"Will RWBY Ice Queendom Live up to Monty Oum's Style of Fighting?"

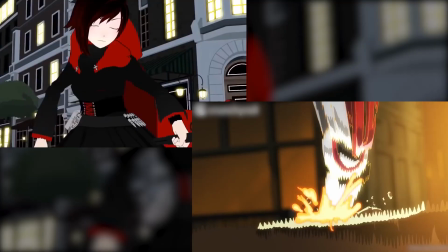0s
Some people are saying the new RWBY anime is great, while a lot of others are writing it off as a disappointment.
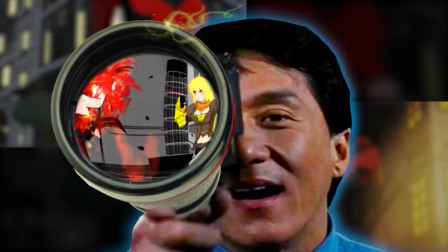5s
From my point of view, we won't be able to say for sure until we get a very specific type of fight scene.
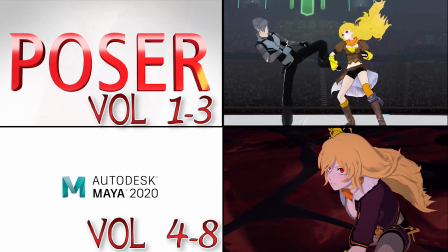11s
What's my point of view? I may be a fight choreographer now, but back before programs like Poser and Maya existed, I was typing out 3D fight scenes in code.
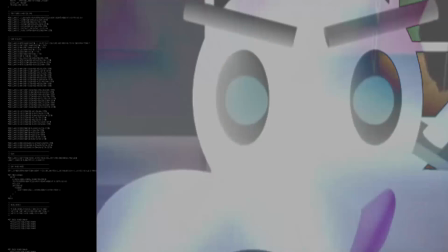19s
If I wanted to create this dodecahedron, I'd have to type this. If I wanted it to have a wooden texture, I'd have to type all this.
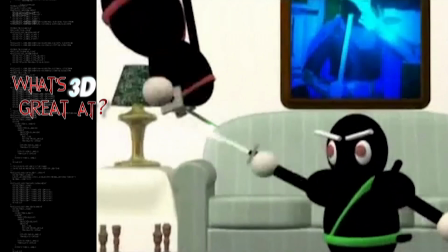25s
No wireframe, just math and render times of to 24 hours for a single frame of animation.
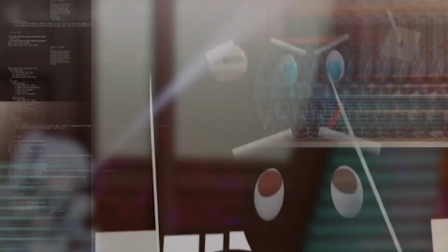30s
I discovered what 3D fights are great at, and it's the very thing traditional animation is weak at.
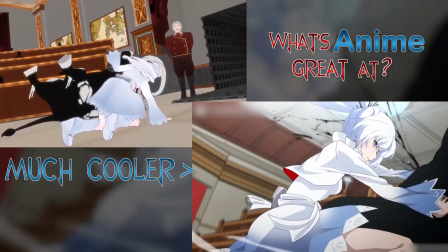36s
Traditional animation is great at taking single hits and making them look phenomenal, like the new anime did when it remade this Weiss fight scene.
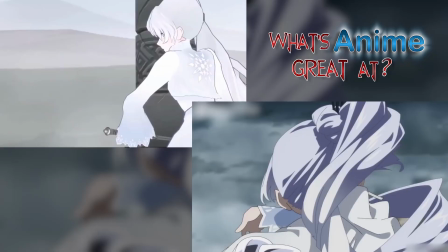43s
Everything in this finishing sequence involves anime's strong points.
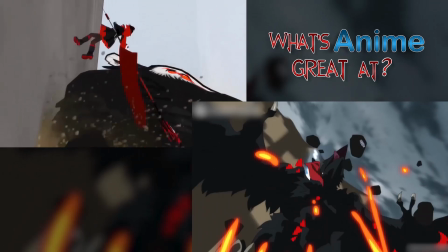46s
Fire, smoke, hair and fabric blowing in the wind, atmospheric special effects and focal glurs, all things that caused 3D render times to skyrocket.
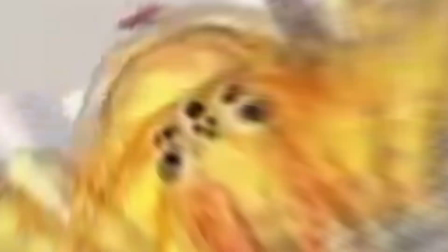55s
This took me 18 hours per frame because of the fire. I skipped the smoke because it tripled that number.
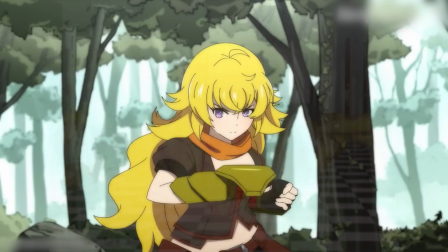60s
To illustrate what traditional animation is weak at and what we haven't seen from RWBY Vol.
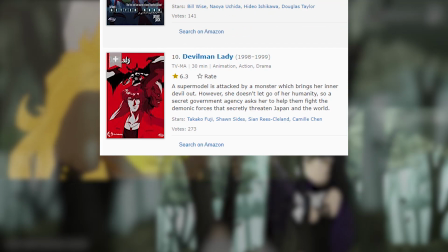64s
9, give me 90 seconds to show you the fights from the top anime TV shows of 1998.
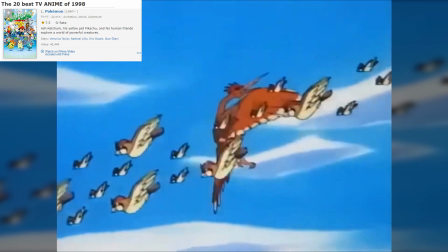69s
Pokemon was in Season 2, so here's a fight from Season 2 Episode 1. To say that this scene is where they decided to save money is an understatement.
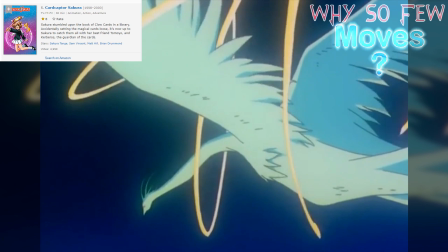76s
Outlaw Star Season 1 episode 1, there's a move, fights over. Here's a low-quality close-up with an inexpensive lighting effect.
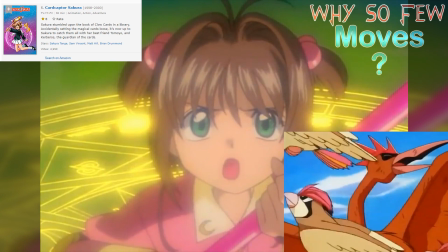83s
Cardcaptor Sakura? I know it's not the same kind of genre and there's varying styles on this list, but battling creatures is still a core component of Cardcaptor and Pokemon.
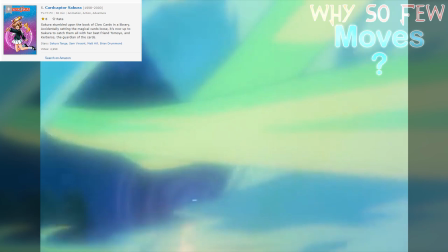92s
Creature goes down from a single move and then we get stock footage that's higher quality because it's reused in nearly every episode.
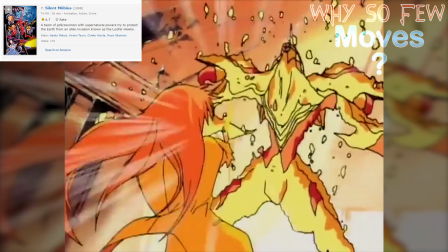98s
First episode of Silent Mobius? There's not even a move. Things change color, which is cheap, and the creature freezes, which means less animation.
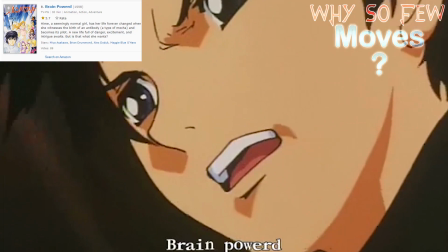104s
She points the dagger and the screen goes to white. More color change. Monster dead. Very inexpensive.
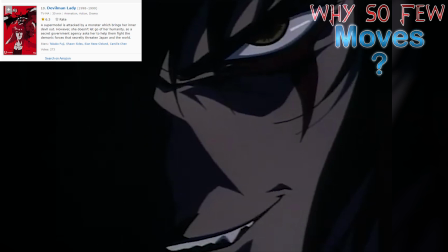109s
The hilariously named Brain Powered? Here's a single move and that's it. Fight scene over.
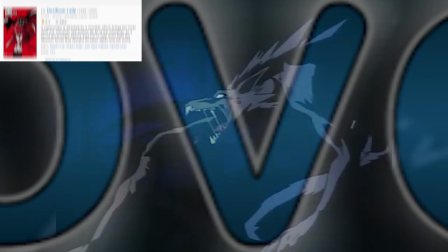115s
Devil Lady, which was a cool violent one. Stock anime footage background. One punch. Fight scene done.
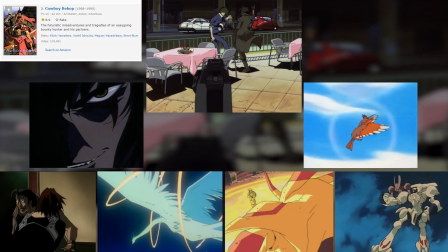120s
And then there's this fight scene from Cowboy Bebop Season 1 Episode 1, standing head and shoulders above them all.
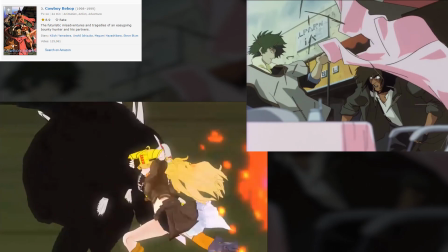127s
Long takes without cutting. Intricate choreography with a plethora of realistic feeling moves instead of one or two giant flashy ones?
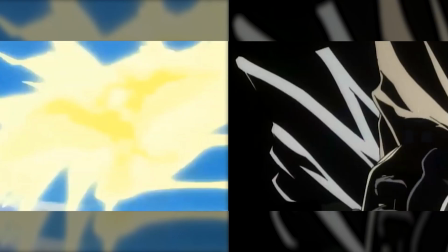134s
Sound familiar? No reliance on special lighting effects to cover up the lack of actual animation?
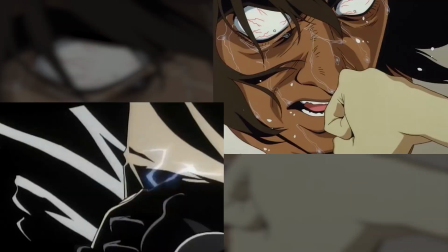139s
Attention to details like footwork when the characters aren't even exchanging strikes? Close-up shots in vivid detail even though they clearly can never be recycled in future episodes?
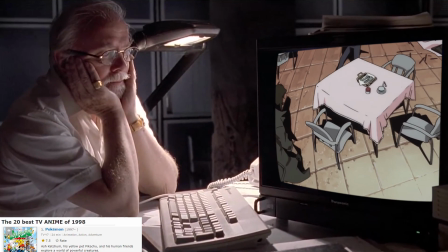147s
What set Cowboy Bebop's fights apart was this spare-no-expense approach.
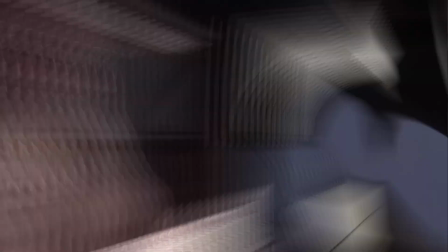151s
It dedicated a higher percentage of its budget to this fight scene than any other anime on TV that year in order to become the show with the best martial arts fights.
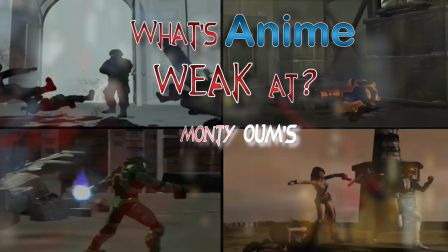159s
Does that level of passion for fight scenes sound familiar? All of those things that are anime's weak points are what won the hearts of us fans when we saw the original ruby series.
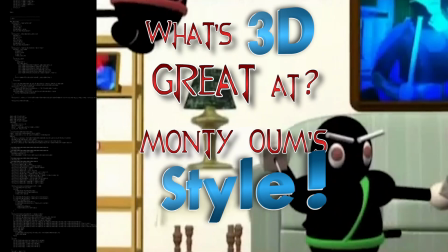169s
What I discovered creating my own 3D fights was that those are the things that are 3D animation's strong points.
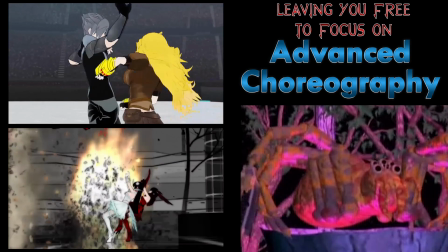174s
You can focus on creating cool choreography and combos with almost a complete disregard for how you're going to show it,
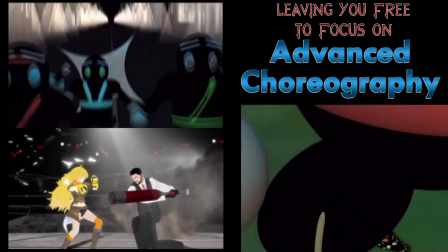180s
because you can easily move the camera and lights to all these different angles to find the coolest spots to film it from.
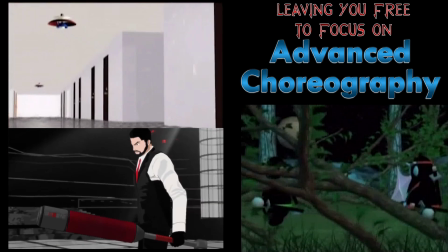186s
All of this experimentation would cost a fortune in traditional animation. Making RWBY Vol.
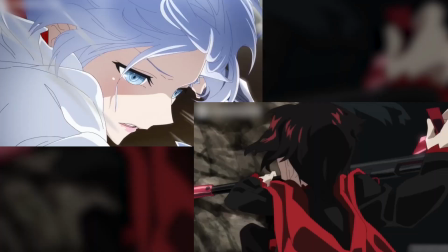191s
9 an anime means cheap and easy for this kind of stuff, but time-consuming and expensive for Yang's style of fighting.
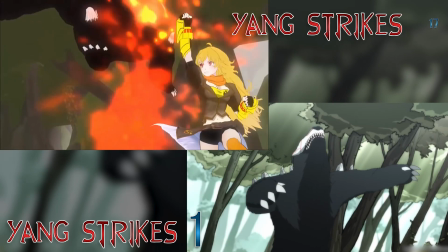198s
This close-range, intricate back and forth with long combos and a variety of moves.
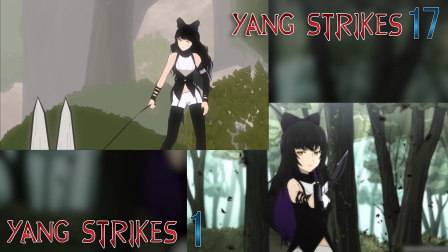203s
When will we know for sure if the RWBY anime will do justice to the level of passion and detail of the original series?
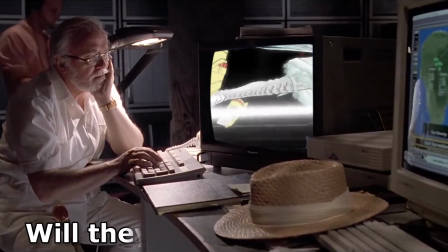209s
We'll know for sure when we see Yang fight not a monster, but another person. That's when they won't be able to find a cheap way out or hide behind big, flashy moves.
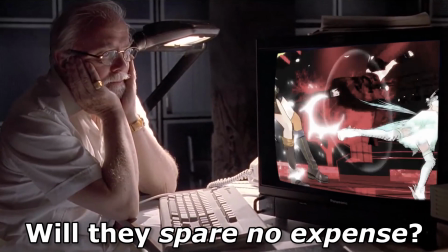217s
Something like Yang vs. the Malachite Twins will be when the anime shows that it's either willing to pay the extra money to deliver Moni-Oum's style of intricate choreography,
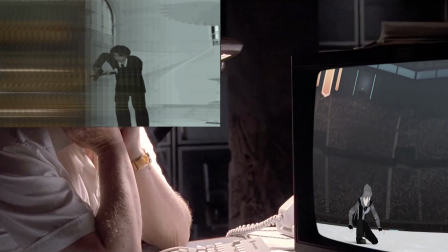226s
or it isn't. Yang is the character who will leave them with nowhere to hide.
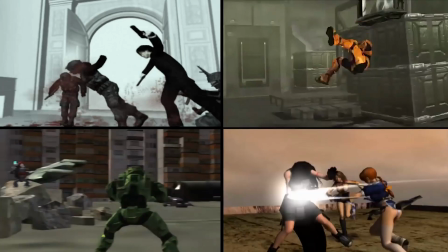230s
Are they going to use the anime to find a new audience that doesn't care about the original style of action as much as we do, or are they using the anime to reinvigorate the series,
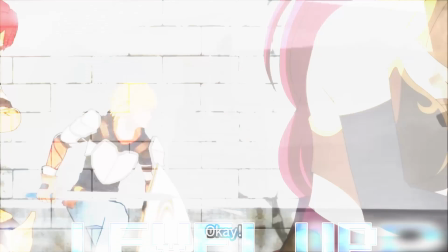237s
to recapture the imaginations and hearts of us original fans?
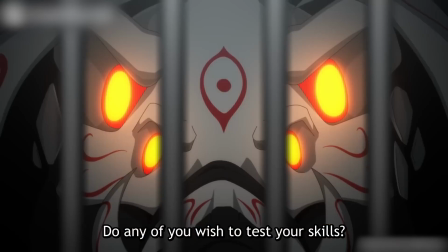241s
Some people have already written the show off, but the truth is that the answers to those questions are still locked away, and to get those answers, Yang's fight scenes are the key.